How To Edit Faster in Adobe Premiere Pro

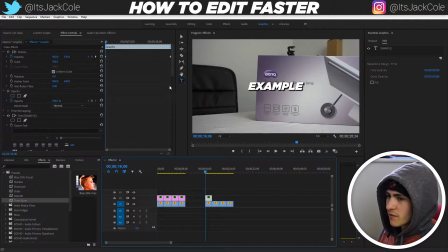248s
We can then obviously go here, and once we've created this animation, what we want to do is click on this one. So the example, go down here and I changed the thing. Click the actual position of the actual text layer itself, and then we can actually,
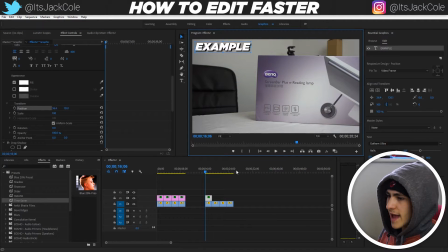267s
change the position of it just like that without actually affecting the animation, put it wherever we want.
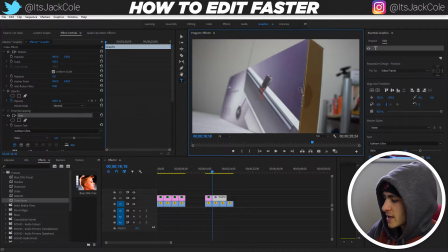273s
And then we can actually go to the next point, just create some random text, call this, next example. And this time we can obviously trim it down and just simply go over here to our time saver, drag it on,
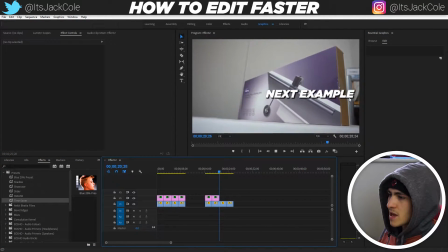285s
and it's gonna be the exact thing with the animation compared to wherever we obviously put this text.
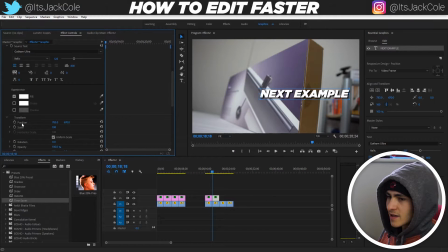291s
Then we can go down on the actual text layer and again get the position of the text layer and put it kind of wherever we want. So if we want this one down here now, or if we want it over here now, wherever we want,
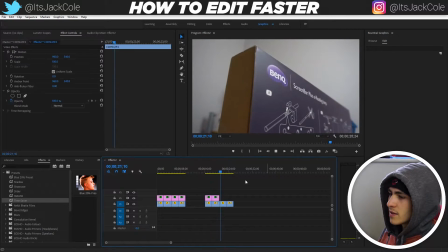303s
and it will have the animation, plus it will have the shadow. And obviously we can replicate this a bunch of times, third text, boom, pop it in the middle, chop that down. Actually, we just go ahead and just drag the time saver onto it, and then just go down here again, get the position,
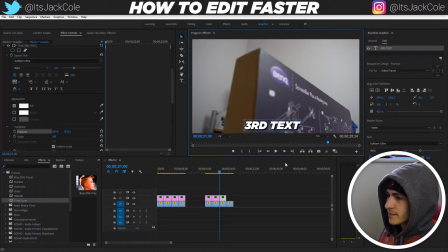322s
and put it, for example, down here, wherever we want it, and it's gonna work its way across.
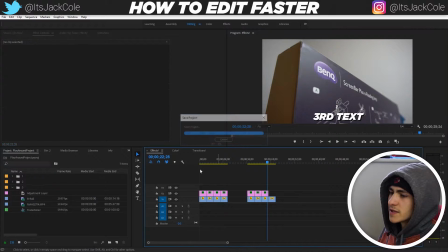327s
And that's how we save some time in terms of doing titles. Now, color. Color is gonna be the next one.
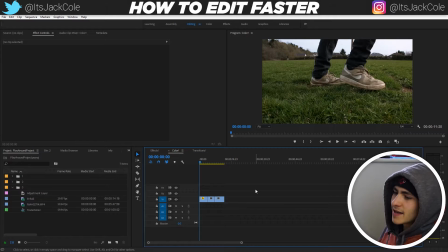332s
If we wanna actually go ahead and take a sequence that is, a whole bunch of clips,
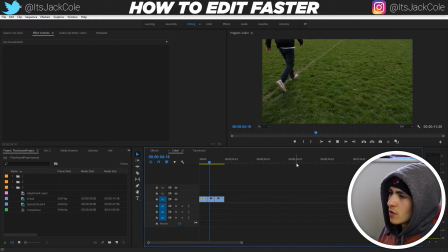336s
they're obviously shot in the same place, we wanna kind of grade them all, but we don't wanna have to do an individual color grade to all of them.
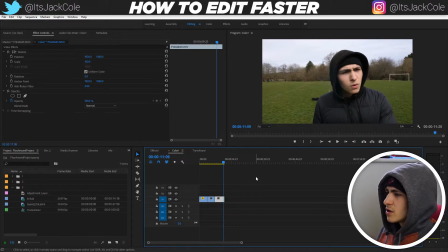342s
Obviously, that could be very time consuming, could definitely be quite an effort, and it's pretty easy to get around that.
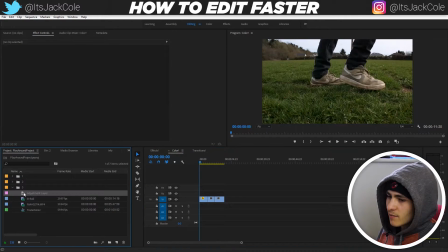351s
So first off, all we wanna go ahead and do is just simply make an adjustment layer, right? So how will we do that?
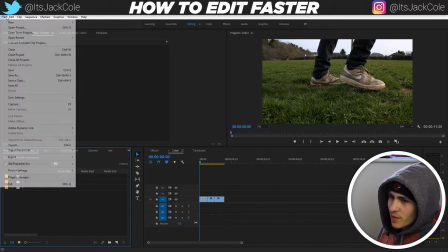357s
Simply click into your actual project, go up here to File, go to New, Adjustment Layer.
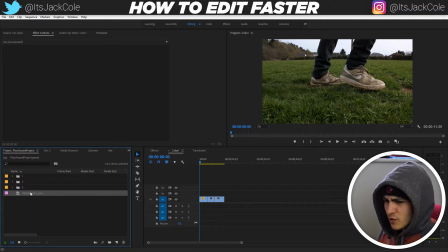363s
Press OK. Simple as that, we can now drag it in and put it over the clips.
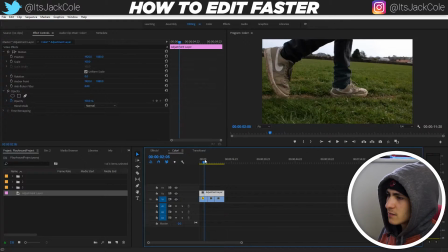367s
Now, Adjustment Layer is great to tie all the clips together to make them look the same, but also to apply some presets.
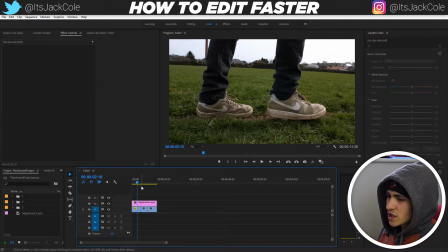374s
We'll get to that in a second. So if we go over to color, obviously if this adjustment layer is over the top of all these three clips, anything we do to this adjustment layer,
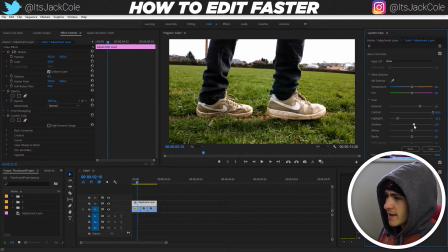381s
for example, bringing up that, bringing that up, bringing that down, that probably down a little bit, up,
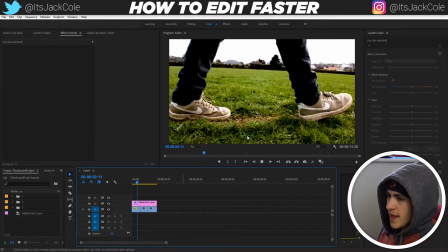387s
down, basically just grading it a little bit more, that is gonna apply to all of these different clips.
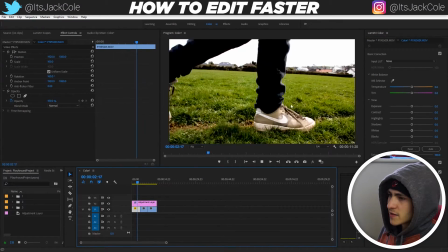393s
But also what it can do is, you see how this first clip is obviously a little bit nicer than this second clip, because this one's pretty blurred,
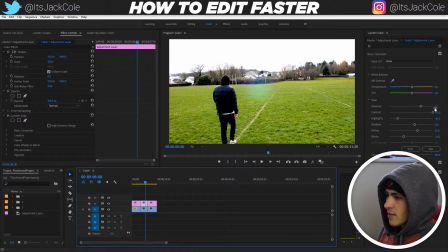403s
overexposed. We can obviously chop up the adjustment layer and then just adjust each one of these layers just slightly,
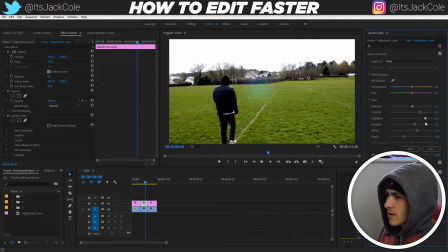411s
so they all have pretty much the same grade.
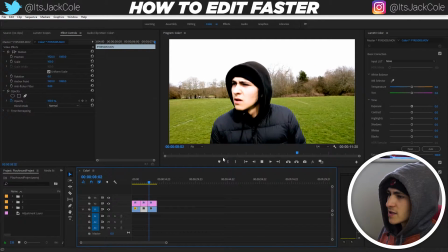413s
But for example, we wanna just take down the whites on that one so that the sky isn't shining too much, and obviously this second one as well is looking like we're gonna wanna bring it down
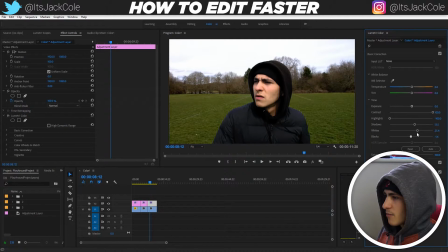422s
a fair bit. Bringing that up a little bit. You know what I mean? You can basically just do a adjustment, but also what you can do is presets, in fact.
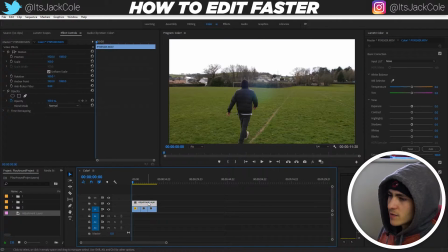432s
So let's go ahead and just delete that, drag this adjustment layer over the top, and let's go ahead and mess with some of the presets, which can save you so much time in color grading the whole thing.
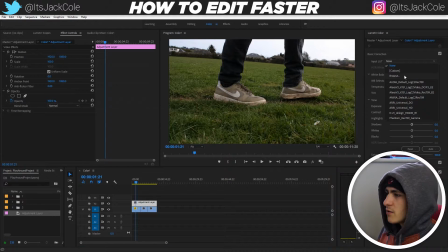441s
So we could go up here, go to the input LUT, and just go select one of them. Now this one's great, this is built in the Alexa V3 K1S1 Log C2 video.
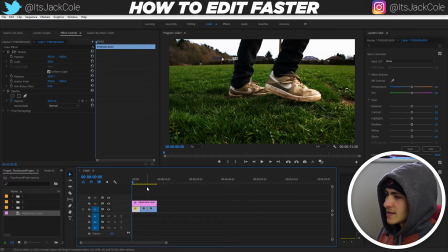451s
Absolutely great, simple color correction, and it is a LUT, aka just a simple preset, and
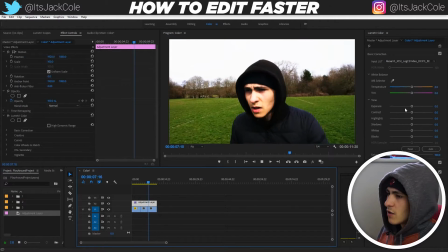459s
it would take quite a little while to actually bring all these dials, left, right, whatever, to actually adjust them to the point where it's a good color grade, and a professional looking one. Or you could just use one of these presets, these LUTs, and also you can always go over here to the opacity if it's too much, for example here,
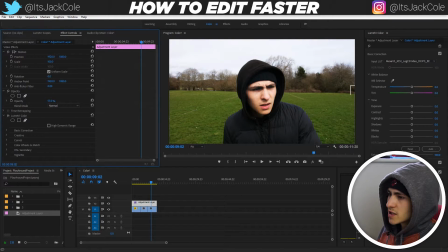476s
and just bring the opacity down a little bit and adjust it to where it actually looks kind of organic and natural, not like an over correction. But just with a simple preset, you see I'm turning it on and off, you see it's brought so much more depth to this picture, like just so much more.
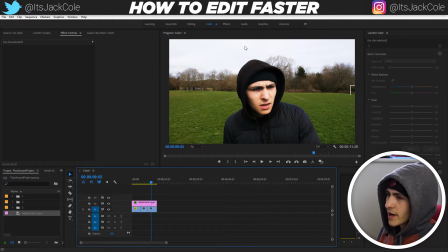493s
And overall color grading, color correcting, very, very useful.